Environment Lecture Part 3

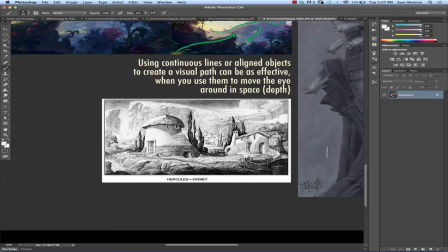4:03 So a vista is more like, I forgot who it was that said, maybe it was Andrew, was saying it's like an establishing shot. it's saying here's something that might happen later or here's something that might be important later or this is helping give you context for this moment or something like that right
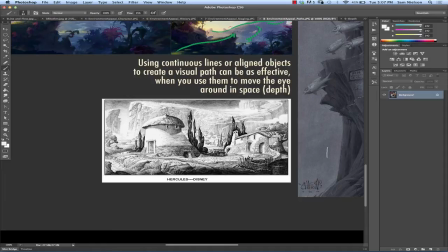4:21 whereas a path says come with me let's go explore together right that's the difference yes exactly yeah
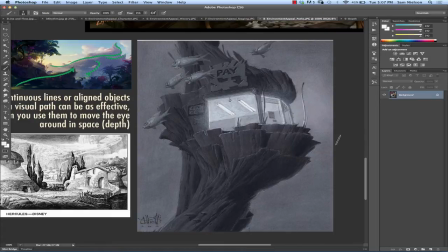4:35 it's almost like the the vista is more like an invitation to stick with the story you know it's like stick with us because there are cool things yet to come or something i don't know that's always used in that way but you know that's it's a way to kind of
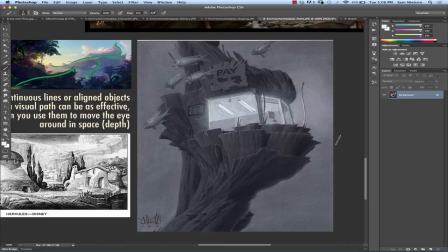4:50 pull you into the world and make you interested in the world engaged in the world whereas this actually makes you want to explore the world and see more of what's going on inside that specific thing now this one's interesting because there's a path that kind of just weaves through the piece it starts
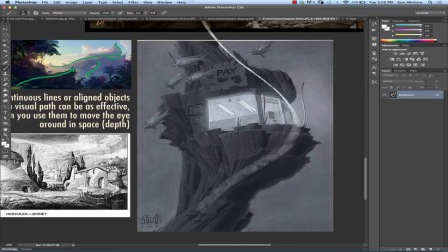5:07 at the top and ends at the bottom or the bottom and ends at the top and it almost doesn't matter but it what it's doing here is just adding interest it keeps all of this kind of complicated rock coral thing unified
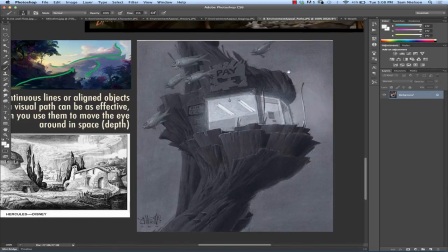5:23 and adds interest to it so it's not always about pulling you
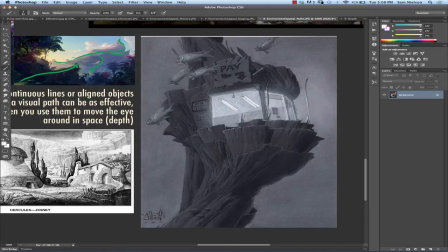5:28 into the piece further sometimes those visual paths can just move you around in the composition and that's enough
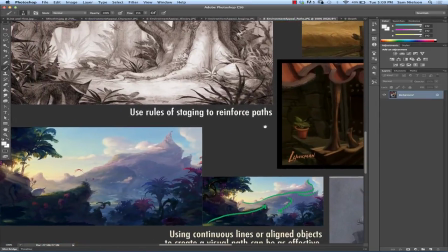5:39 So, tunnel is actually a really great, is actually a really, really strong path.
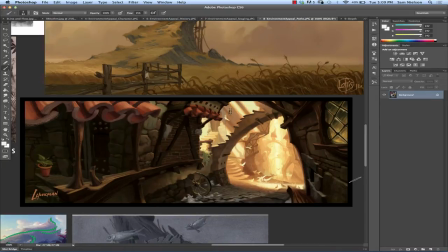5:48 So, how many paths do you see in that image? I think this is Leighton Hickman, who does amazing work for films. Is this a trick question? No, no, this is an actual question. How many paths do you see? One.
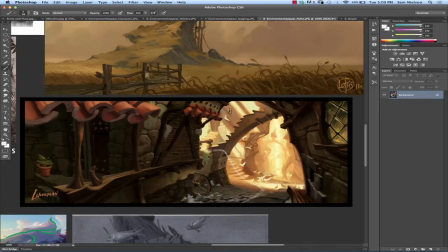6:05 Okay, so if we're just following this, we can go up these stairs. right we could potentially go around this corner and go up those stairs or we could go down here it looks like there's some more stairs there or we could go down here and there's more stairs there
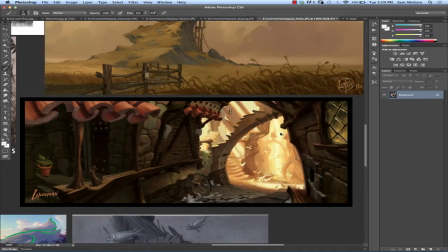6:20 yeah so there's all sorts of paths in just kidding um but which is the most important path it's the tunnel by far right so we just there's something about tunnels and caves we just can't help but we want to go in there right i don't know what it is so and especially added
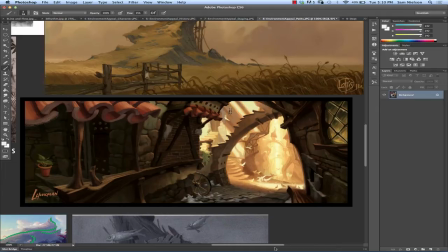6:38 with like the pigeons that are taking off in the golden beautiful light it just ends up being like you should really really go down this path there's something great down there and you know you almost don't care about those it's like all the other stuff is really interesting but it's like I'll go
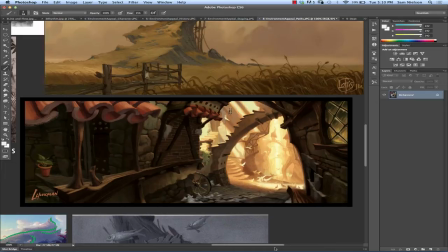6:53 see that later honestly it's the end of this right so
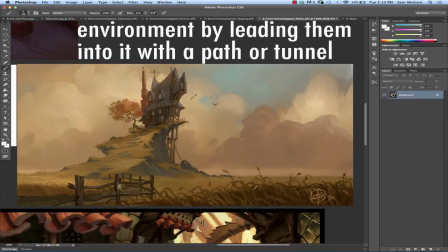7:01 paths can be used in other interesting ways as well. This is Corey Loftus. So the path in this image does not actually start in an area where we can get to it, right? There's a fence in the way. So what does that say to us?
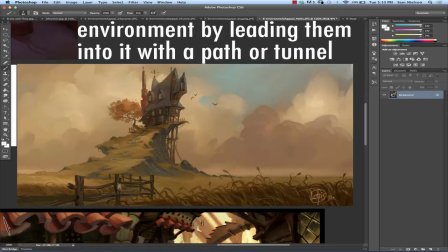7:18 How does that affect? Yeah, it's like even all the colors in the image almost make it a friendly place. Obviously, it's got the gothic arches, which gothic is bad, right? Not really, but at least to the way that's being used in this case it's kind of this creepy place and it becomes a
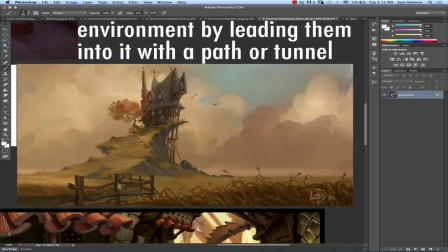7:37 forbidden place by putting that fence right at the beginning of the path it's like and in some ways that makes you want to hop that fence even more and follow up the path right probably depending on what personality you are if you were like me as a kid you're like i'm never gonna go there mom i promise
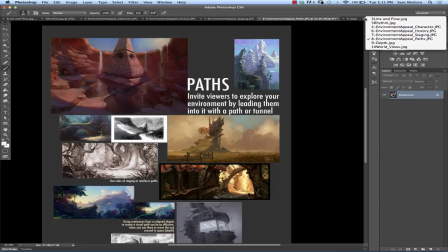7:58 okay so let's
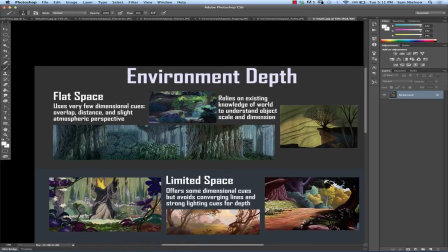8:02 talk about environment depth if you want to see a great discussion on environment depth i think if you go to mark kennedy's blog some of these examples are pulled from there he talks about uh talks about this more in depth but the idea is that the type of perspective and
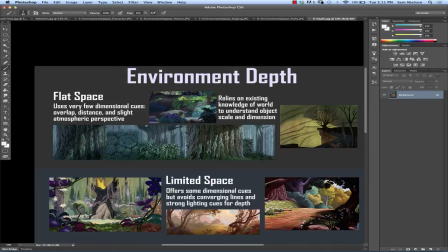8:20 the way that you are using the rules of perspective in your piece will affect how people respond to it and the style of your world is also going to affect so some some stories are going to be mostly flat space with a
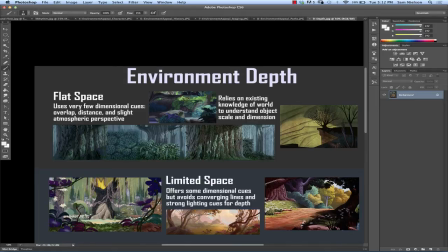8:37 the occasional deep space thing right and occasional ambiguous space whereas others are going to be all deep space with the occasional flat space when they want to create a funny moment or something like that and we talked about this last time how flat equals funny and deep equals depth or deep equals whatever it does drama
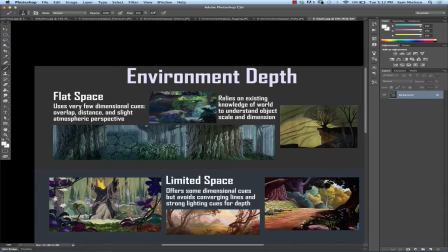8:56 yeah that's what it was so um same rules kind of apply here but you can actually you can put drama in a flat space environment you can do it but you've got to use other cues to to do it so
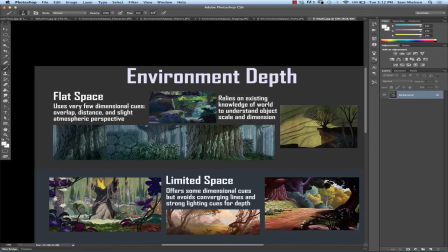9:12 with a flat space basically you're getting as few dimensional cues as possible you're just using overlap you're maybe using a little bit of scalar distance and you're using atmospheric perspective at you know at the most and
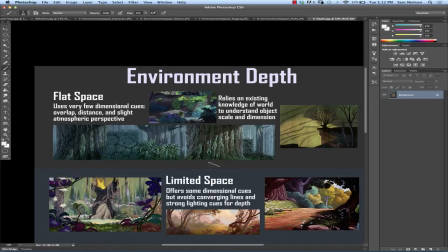9:29 so we're seeing in this scene bigger trees and smaller trees so we get the the scalar distance the scalar perspective we're also seeing some atmospheric perspective and then we see overlap We know that this bush is in front of that tree back there,
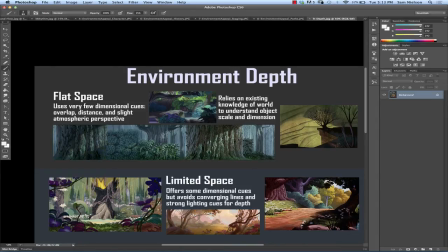9:48 but everything else about it is kind of squished together, right? You get the feeling this is a very tight view from a longer lens. Same thing here. Lots of overlaps are the cues for the depth in the world.
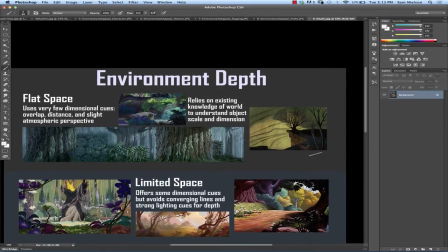10:06 Almost nothing else there. Almost nothing here to indicate space. Only overlap. We know that that cliff is going back there because there's an overlap and that's it so
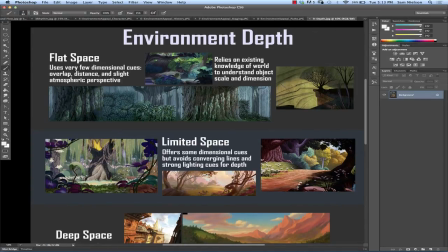10:17 you don't want to do a flat space thing if it is not something that people are already familiar with so if you're doing like a jungle and it's a familiar jungle flat space is totally fine if you're doing a castle flat space is fine if you're doing an alien landscape bad idea right
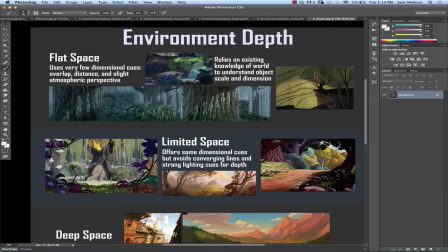I find that most of our, I've noticed, most of our environments are flat space. Just because that's easier to kind of take attention to as much.
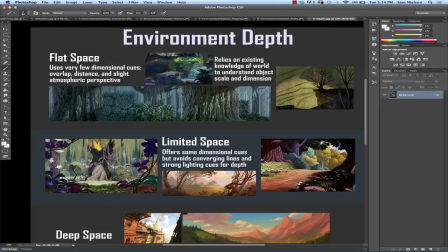10:54 Yeah, I think it tends to not pull you back into the background. You know, like we talked about paths and how they draw you back and how vistas draw you back. Flat space has a tendency not to draw you back. It keeps you right there in the foreground. And if I were to pop out characters at different depths here, you know, someone's clear back here and someone's there,
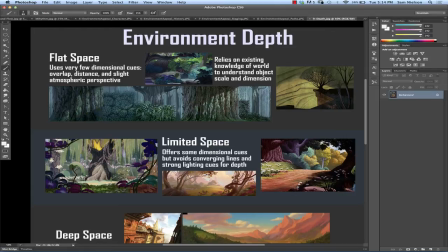11:16 you know we can still get kind of a somewhat dramatic moment from that but it's never really about the environment it's almost like a puppet show or something you know what i mean that's not to say that this yeah you can do a lot with like all of these have have multiple applications to them so i don't want to make it seem
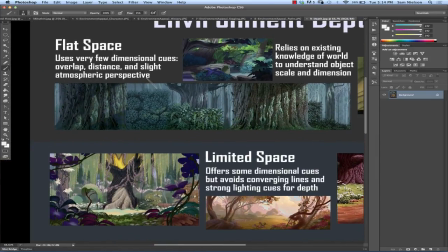11:34 like you should never ever do something dramatic in this because sleeping beauty had moments of deep space and moments of flat space and it worked really well, the juxtaposition. And they just kind of alternated between and it ended up being very dramatic overall. It was less comedic and more dramatic out of the pantheon of Disney things.
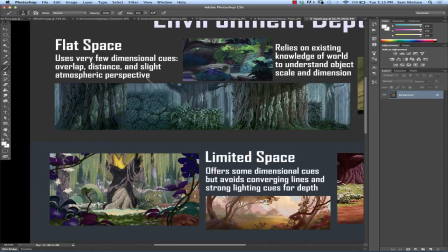11:54 And it worked really well.